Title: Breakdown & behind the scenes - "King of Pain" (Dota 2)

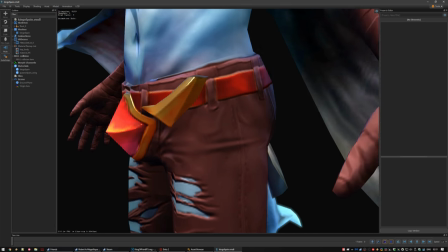And I've gotta say, I have really polished the hell out of this gem. Two custom shader masks and a custom cube map just for this bad boy right here.
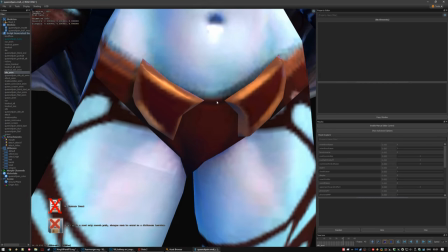It's the equivalent of whatever the hell these two things are on Queen of Pain's belt. The King's head is loosely based on Sting.
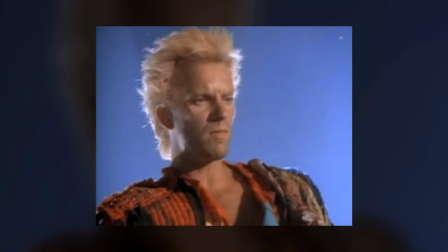Who is Sting? Well, you've heard him in the video, because he's the Polish's lead singer.
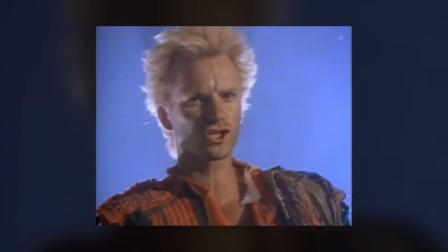And to be more specific, it's loosely based on how Sting appears in the music video for Synchronicity 2.
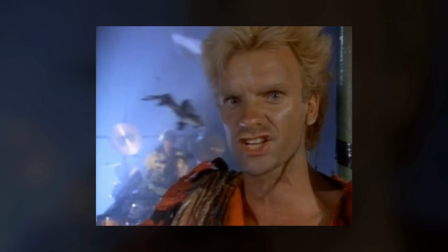And I don't mean just his facial features, but his hair too. Except it's encompassed by horns now, and black.
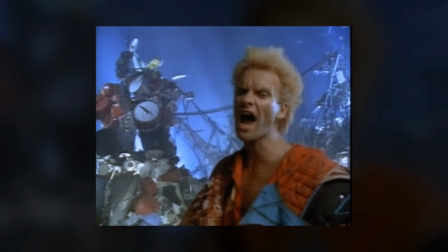But still, the aim was to have a loose resemblance, a bit of a connecting thread of sorts. Side by side, you can kinda tell, and that's the point.
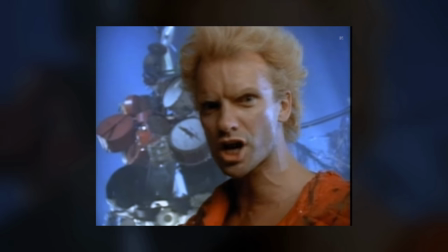Now, something else that's more vague, but hopefully you see what I'm getting at.
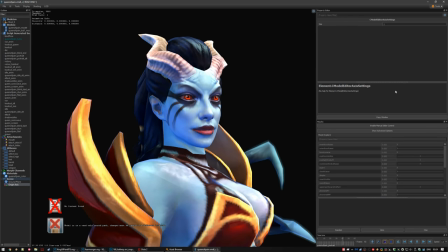The queen's face is unmistakably feminine, but it also has more masculine features than the other women of the game.
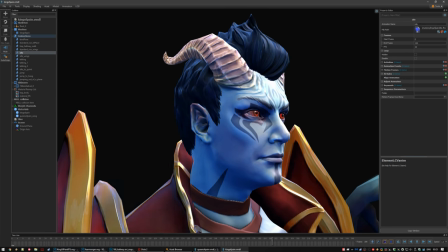Likewise, I wanted the king's face to blur the lines a bit and then make up for it with makeup.
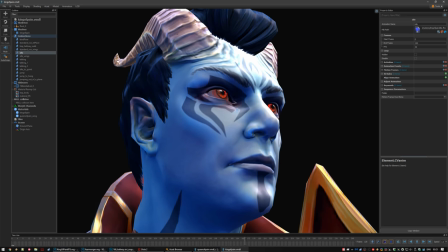More on that in a minute, it's a part I find interesting, both characters are the gender and sex binary taken to an extreme, except the face.
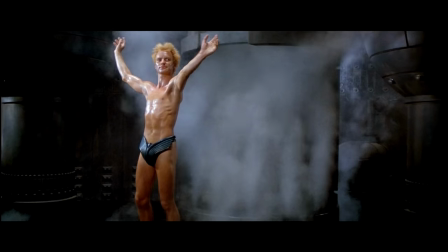By the way, we also referenced Thing for the Body, it was based on his appearance in David Lynch's 1984 adaptation of Dune.
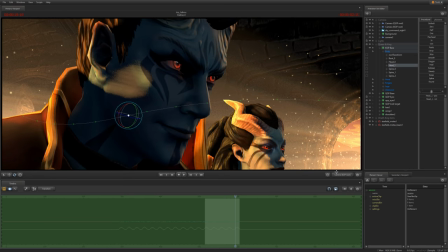Last thing to mention here, they have the same eyes.
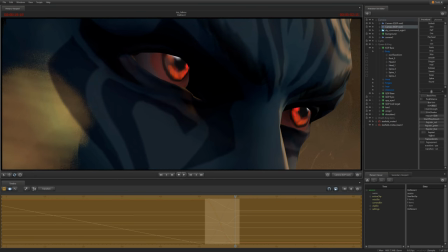I remember Anuxi tried different ones at some point but it looked really odd, so I reverted to the original ones at like 90%.
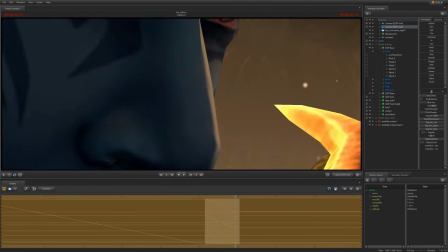Eyes in games are notoriously tricky, remember the Mass Effect Andromeda issues?
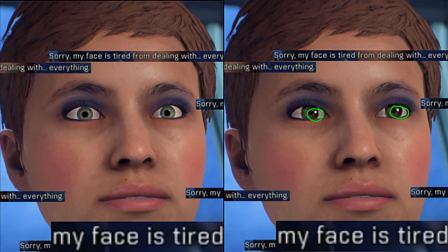You need to have the glint, these reflections in the eye. However, Dota 2 has no eye shader unlike other Source games.
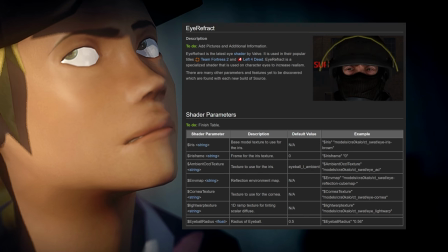Back then, it was special shaders who were in charge of going all out on the eyes, adding reflection maps, bumps for the cornea, ambient occlusion and glint.
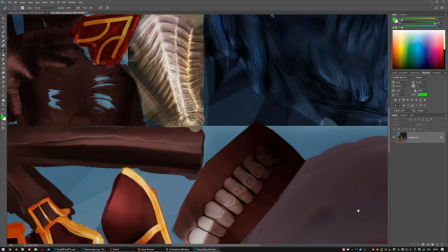The glint is very powerful.
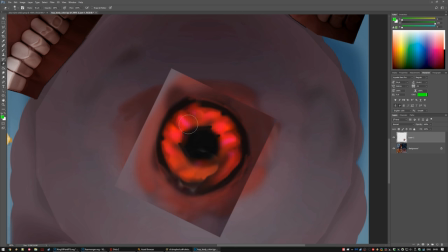Eyes are shiny, and so, thankfully, even though Dota 2 has none of the eye shader fanciness, this, all you really need is to paint the glint straight into the eyes.
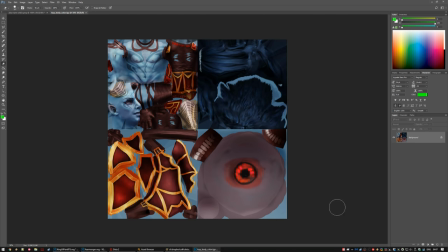Observe what happens if I take it out. Creepy, right?
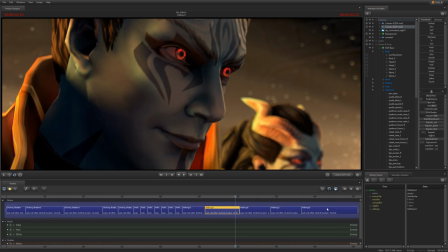And even though the glint moves with the eyes, which it shouldn't, and that the glint is straight up mirrored across both eyes,
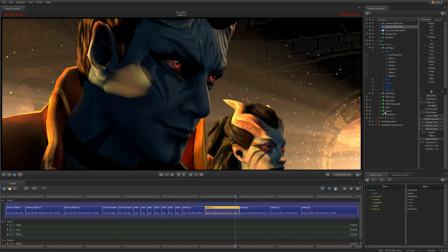which it really shouldn't be, it doesn't matter because that's enough for our brains to not see their eyes as creepy,
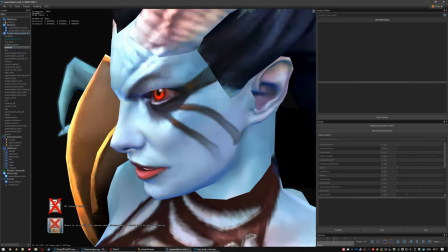lifeless things. Akasha, that's the queen's name by the way, has these things on her face.
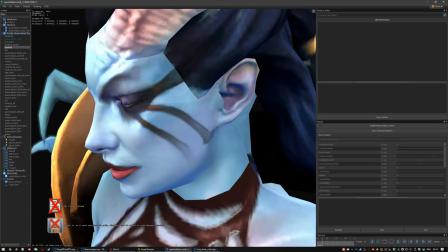Makeup? Tattoos? Face paint? Whatever it is, the king needed those too. But we had to come up with something original and which felt distinctly masculine,
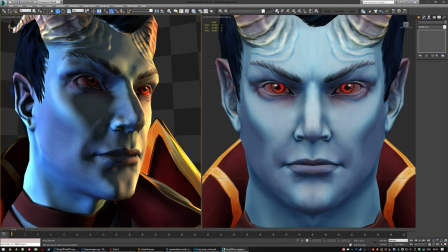while also highlighting his features, artificially sharpening them, much like how makeup could.
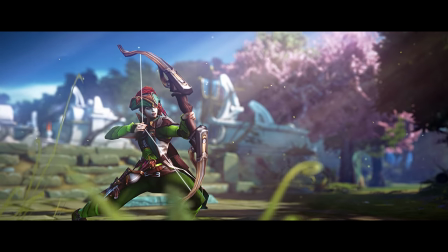Christian Gramnes, whom you might know as Chiz, the artist beyond many great sets, designed a bunch of tattoos.
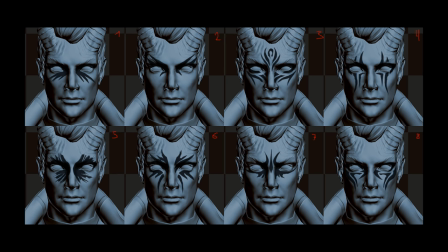I picked a mix between 3 and 8 with a couple of small tweaks. I liked the result so much that I asked him to design tattoos for his chest as well.
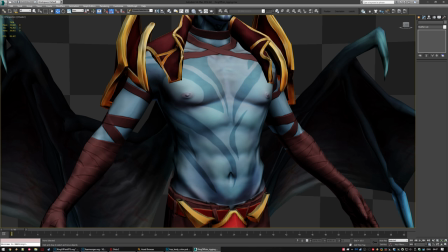The reason Reason for this being, even though he has this sort of mini leather jacket type thing, his chest is more empty.
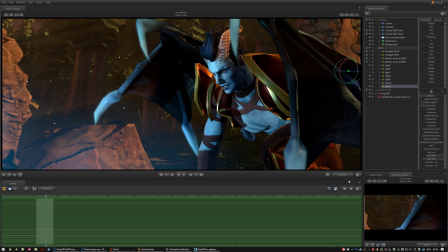Well that's kind of an awkward phrasing, but you know what I mean. The chest tattoos serve as a way to bridge the gap a little.
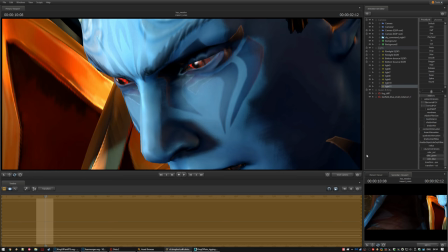Through shutter masks, I also added some solo glint to them. Now onto the arms.
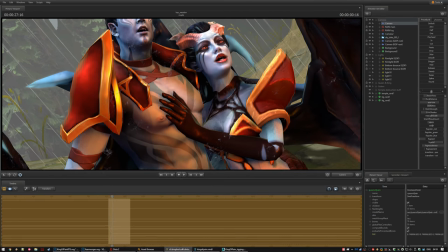His shoulder pads are pretty much a verbatim copy of hers. And I'm not sure what she's supposed to have on her forearms, could it be latex gloves?
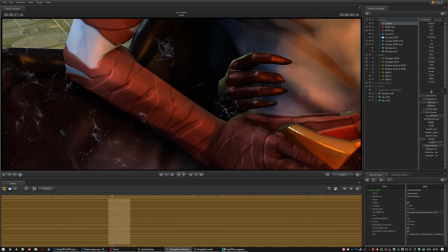Something vaguely fetishy? Either way, the more masculine version of that ended up being Hannah Wraps.
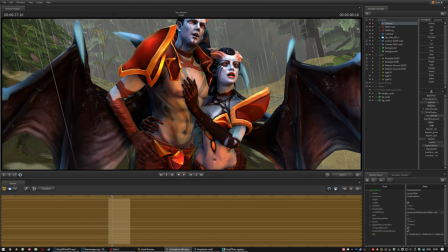They end in this way to mirror how her, whatever they are, things tear apart here.
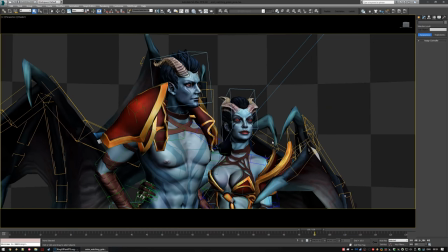The wings are the same. Wings are tricky to make Regan animate, so why bother making new ones when hers fit him just as well?
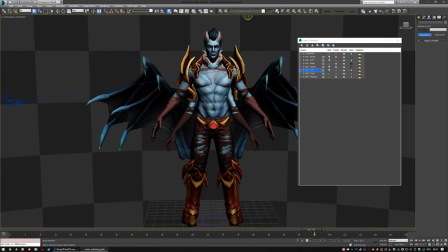Doing this allowed me to reuse a mix and match Quop's wing animations in some places.
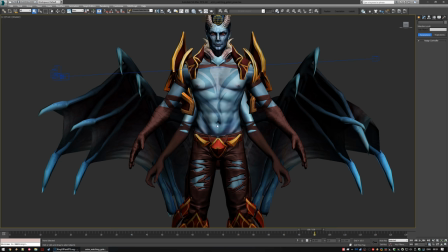His are actually scaled up a bit to reflect the fact that he's taller than her by about a head. Unfortunately, he doesn't have the weird bony back thing that the queen has.
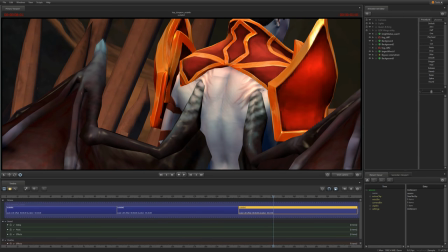I forgot about that until it was way too late. So we just added those flesh bumps under the bone parts.
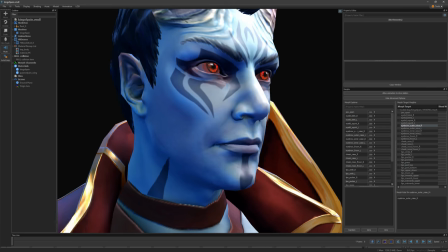Facial animation is still tricky. Not much has changed since my first short, Enigmatic Aspiration.